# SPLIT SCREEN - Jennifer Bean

The split screen at base isn't just what the term implies. The screen is split insofar as it includes visibly different shots or on a computer screen different bits of information or different windows. But it's the history of the split screen and film that interests me. I would say that one of the most remarkable early instances of the use of the split screen occurs in the 1913 film, Suspense.
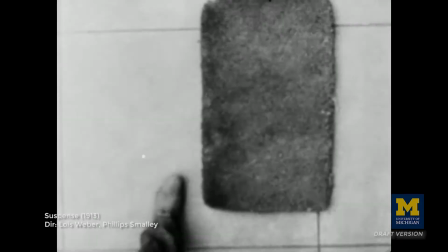And as the title of that film implies, the split screen is used to generate suspense.
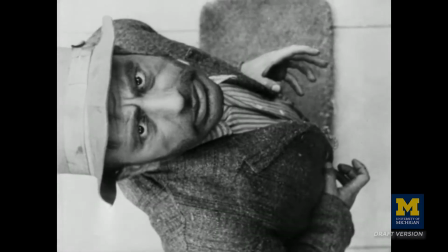Instead of cross-cutting between different actions as a bandit is entering the home
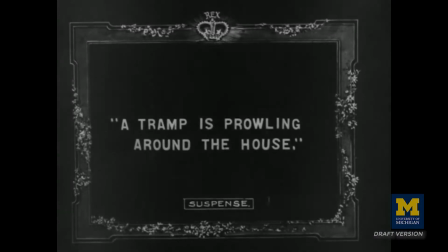of a woman and as her husband is calling to see if she's okay and will be okay until he arrives home,
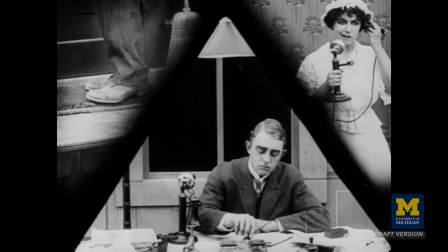Weber and Smalley split the screen. In the top right corner of the screen, the woman appears.
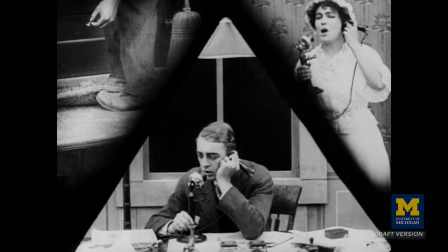A telephone call suggests that these actions are taking place simultaneously as we actually see them simultaneously, which is what the split screen allows.
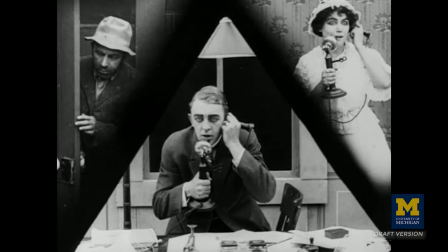A bandit appears in the left side of the screen. Suspense indeed. Now part of what happens with the split screen, because it's so visible to us, unlike continuity editing, which is meant and has been designed and perfected over the years to render itself invisible, to create this illusion of reality and of continuity. The split screen instead makes itself apparent to us. It's apparent to us in the sequence from Carrie that we are in an altered state.
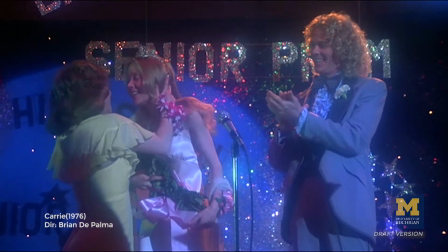She is being crowned queen of the prom as if she has finally been integrated.
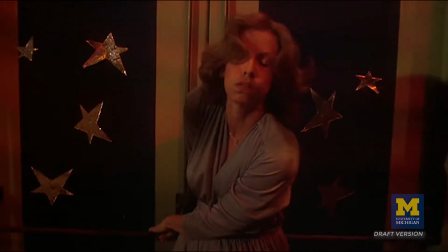But all of those other emotions, tensions, the trauma, the kind of psychosis that she's struggled with erupts.
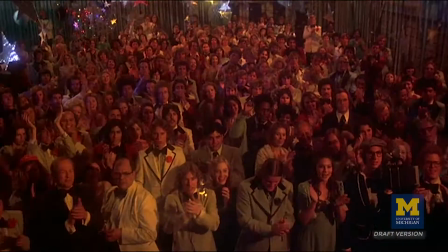We know through sound, we know through the changing colors, the deepening of the blues and red, that we've entered a different state.
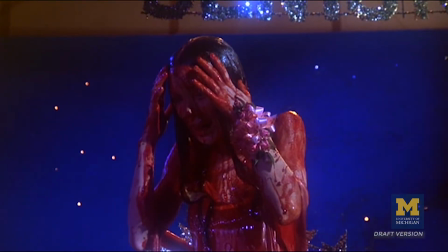We have entered the state, the psychological state of Carrie, who is erupting.
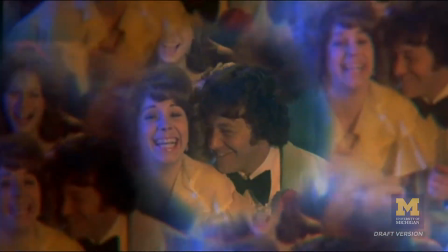That rage, that pain is erupting into a fury at the very moment that the screen split.
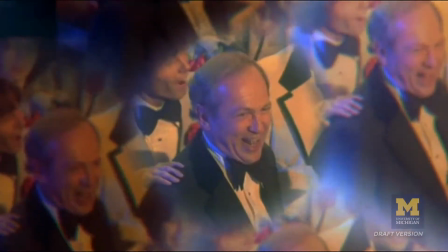The split screen enables that by drawing attention to itself at the same moment that it
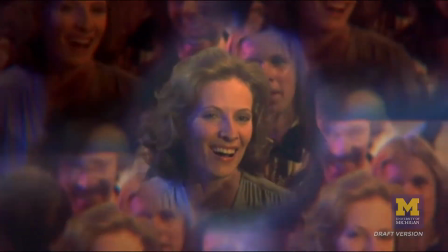kind of announces and says welcome to the kind of interior state of trauma.
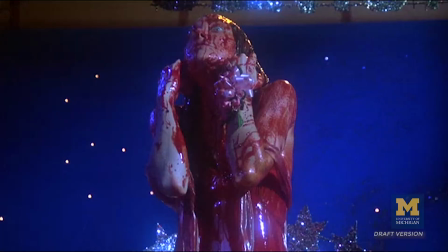Now that's both trauma in terms of Carrie's mental state but also the kind of traumatic events that are unfolding
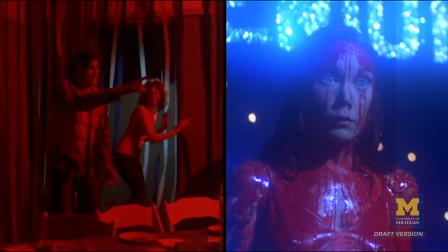split within herself with the feelings for transition and
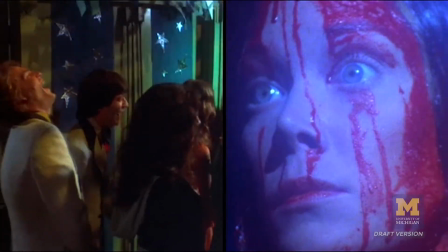change and growth and we see multiple actions unfolding doubly simultaneously
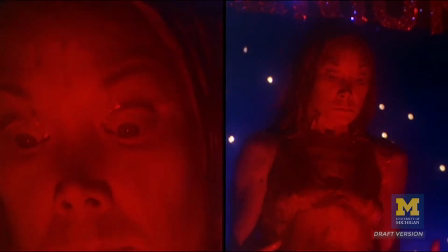on the screen unable to orient ourselves in a single space or a single moment
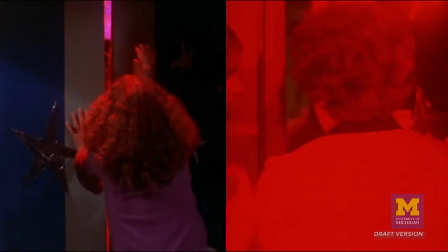within a contained setting as a space, that is the gymnasium.
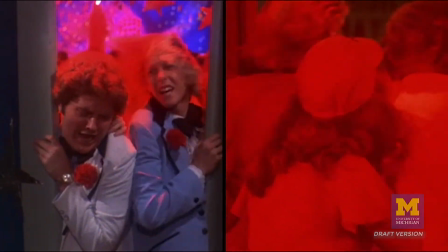But with the split screen,
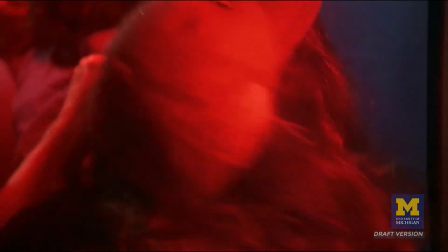the multiplicity of spaces that we see as they are divided and cut up within that gymnasium and as the chaos unfolds, we see it differently. We see it, I might say, in a sort of dual vision where our own vision, like that of Carey's, has been split asunder.